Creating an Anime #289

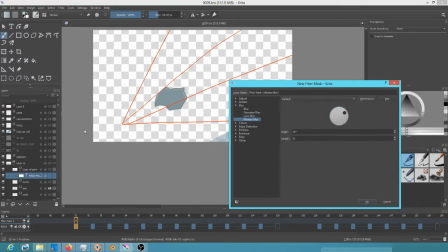[4:08]
So getting back to this Krita project,
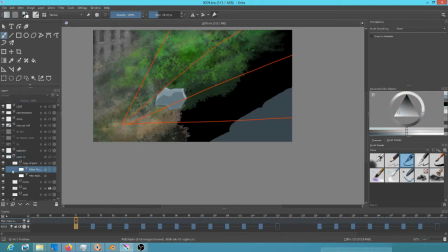[4:12]
this was really a good move, actually, is completely redoing the rock falling, because that was one of the weaknesses of the original shot.
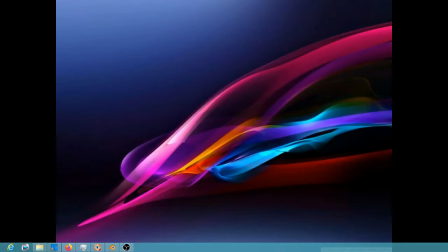[4:20]
I played around here with doing a motion blur on it, and initially thought, wow, the motion blurred version really looks cool.
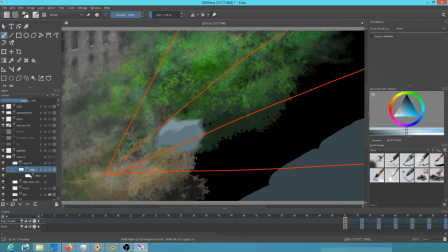[4:28]
And then, as we'll kind of see here, even though it goes by really fast, once I compared it to the non-blurred version, it was kind of no contest.
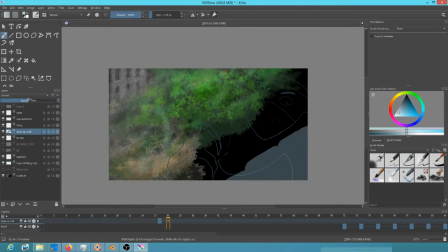[4:37]
I realized, actually, the non-blurred version, it looks more cartoony, which basically makes it look better, So
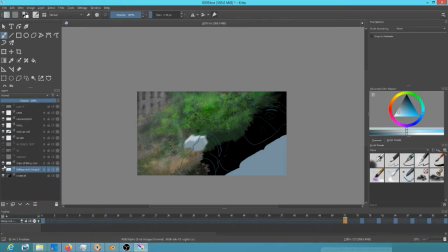[4:48]
yeah, because one of the goals here is a good marriage of you know, where Krita is strong and where OpenToonz is strong, and obviously Blender as well at times.
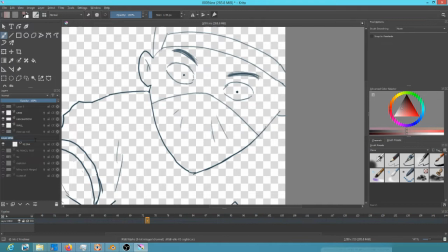[5:00]
Now, somebody posted me a note today asking me, and this was in response to a fairly old video, and the question was, why don't you use Blender for everything?
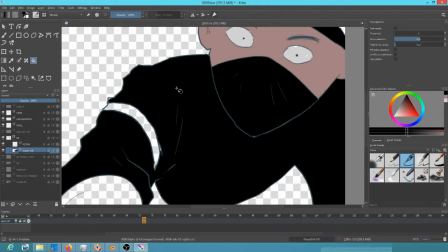[5:09]
And I didn't answer the message.
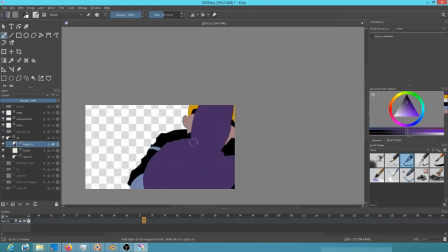[5:14]
I think what I'm going to do is tell the guy to watch this video. But the real simple answer is that
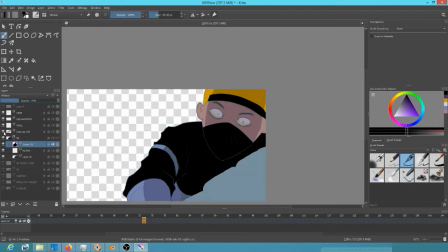[5:27]
let's just put it this way: 80% of what I'm doing at all times, Blender's really not that good at. Okay, and the biggie being painting. One of the reasons I like Krita is because the painting, what you see me doing right here, is very fluid and interactive.
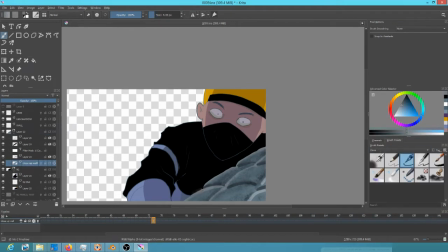[5:47]
It's like a paint program as opposed to more like a vector art or drawing program,
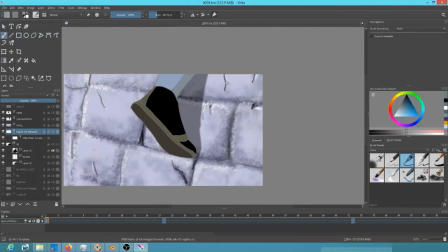[5:52]
which the Toonz raster levels in OpenToonz can kind of be likened to, in the sense that you can change colors after the fact,
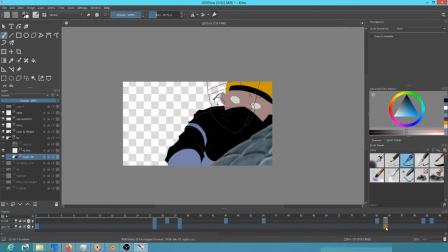[6:01]
but you can't just go ahead and paint, because every single time you want to change color,
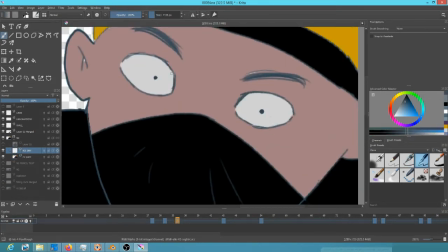[6:08]
you have to create a new palette entry with a new color. It gets very cumbersome.
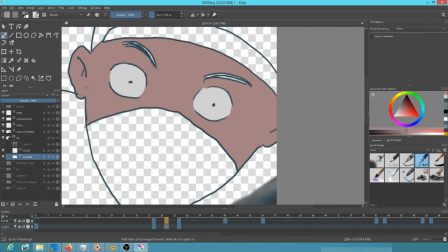[6:13]
So in that respect, if you're going to do a lot of hand painting in OpenToonz, you want to, in other words, you want to kind of do what we're doing here in Krita,
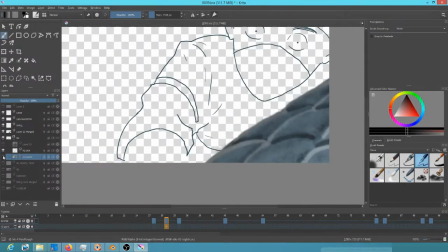[6:21]
then you want to use a plain old raster level.
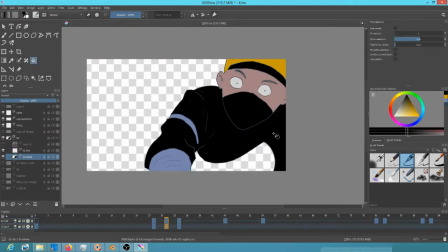[6:25]
And frankly, if you did the painting in Krita and then dragged it into OpenToonz as an image sequence, it would be imported as a raster level.
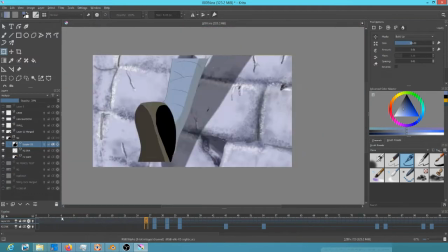[6:33]
That's exactly what it would be, because that's all raster levels are. They're just plain old image sequences.
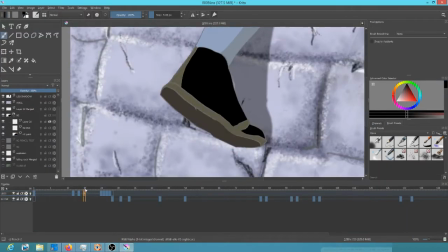[6:40]
So the two actually can play together quite nicely.
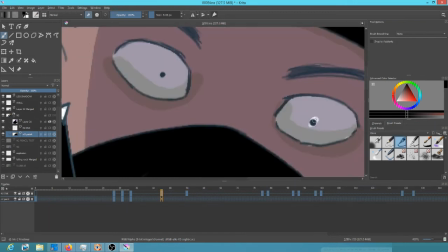[6:44]
In this case, I became a little skittish though, because as I said, the file management
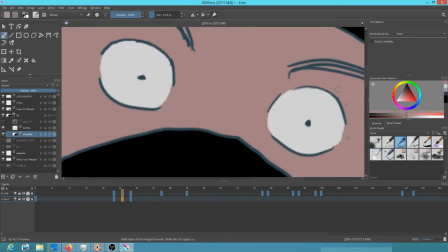[6:51]
issue was so egregious that
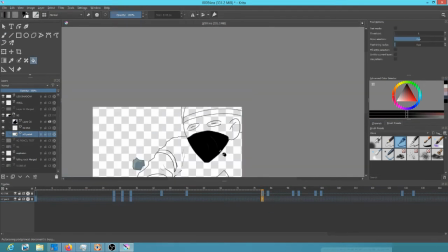[6:56]
trying to work around it was almost certainly going to take longer than just redoing the shot.
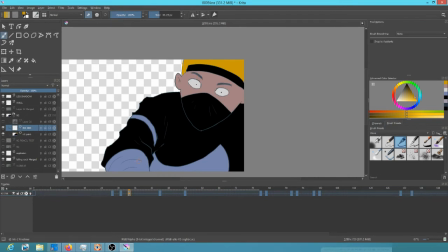[7:03]
So that's why I'm redoing the shot. So there's some, you know, the big difference, and you'll see it at the end of this video when I go ahead and play it back, is I wanted the guy to do a double take. I wanted him to sort of have a reaction to the fact that his foot slipped, which is the thing that happened before this. Well, I guess it's actually in this shot. So his foot slips, a little piece of the wall pops out, which of course he doesn't necessarily know that, okay?
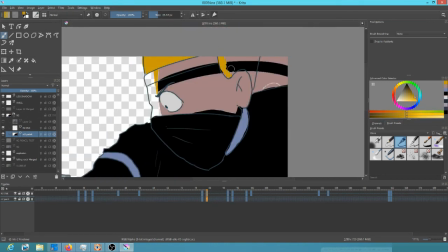[7:29]
But after he slips, he kind of jerks, because it almost, you know, he would almost fall if his foot slipped like that.
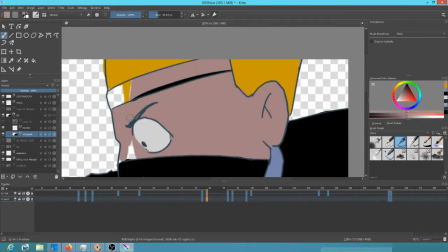[7:36]
So he has this surprised look on his face.
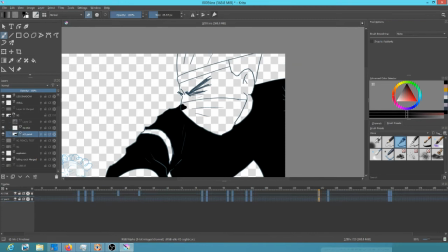[7:42]
And then he suspects something, looks back, sees the rock falling, and then does a double take,
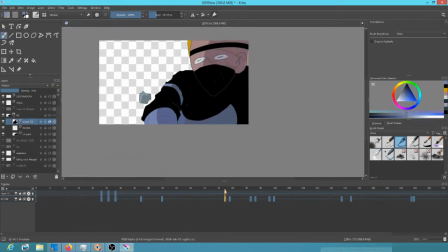[7:48]
because he's sort of absorbing the implications of just how much trouble he's in with Ninja One, who is obviously the leader. I did a little thing different here on the shadows, by the way. You'll see the purple popping up every once in a while. I actually did the shadows in overlay mode
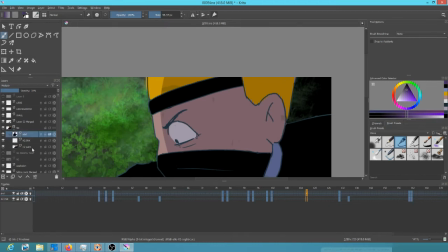[8:04]
so that I could tint his skin blue.
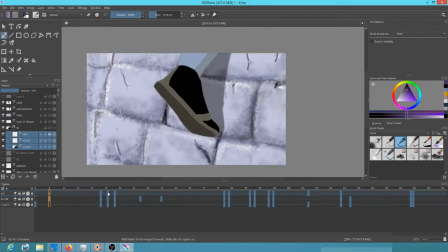[8:09]
You see it right there. So I could tint the skin blue just a little bit, and anywhere where I wanted just a neutral shadow, I would just switch from the purple to the black.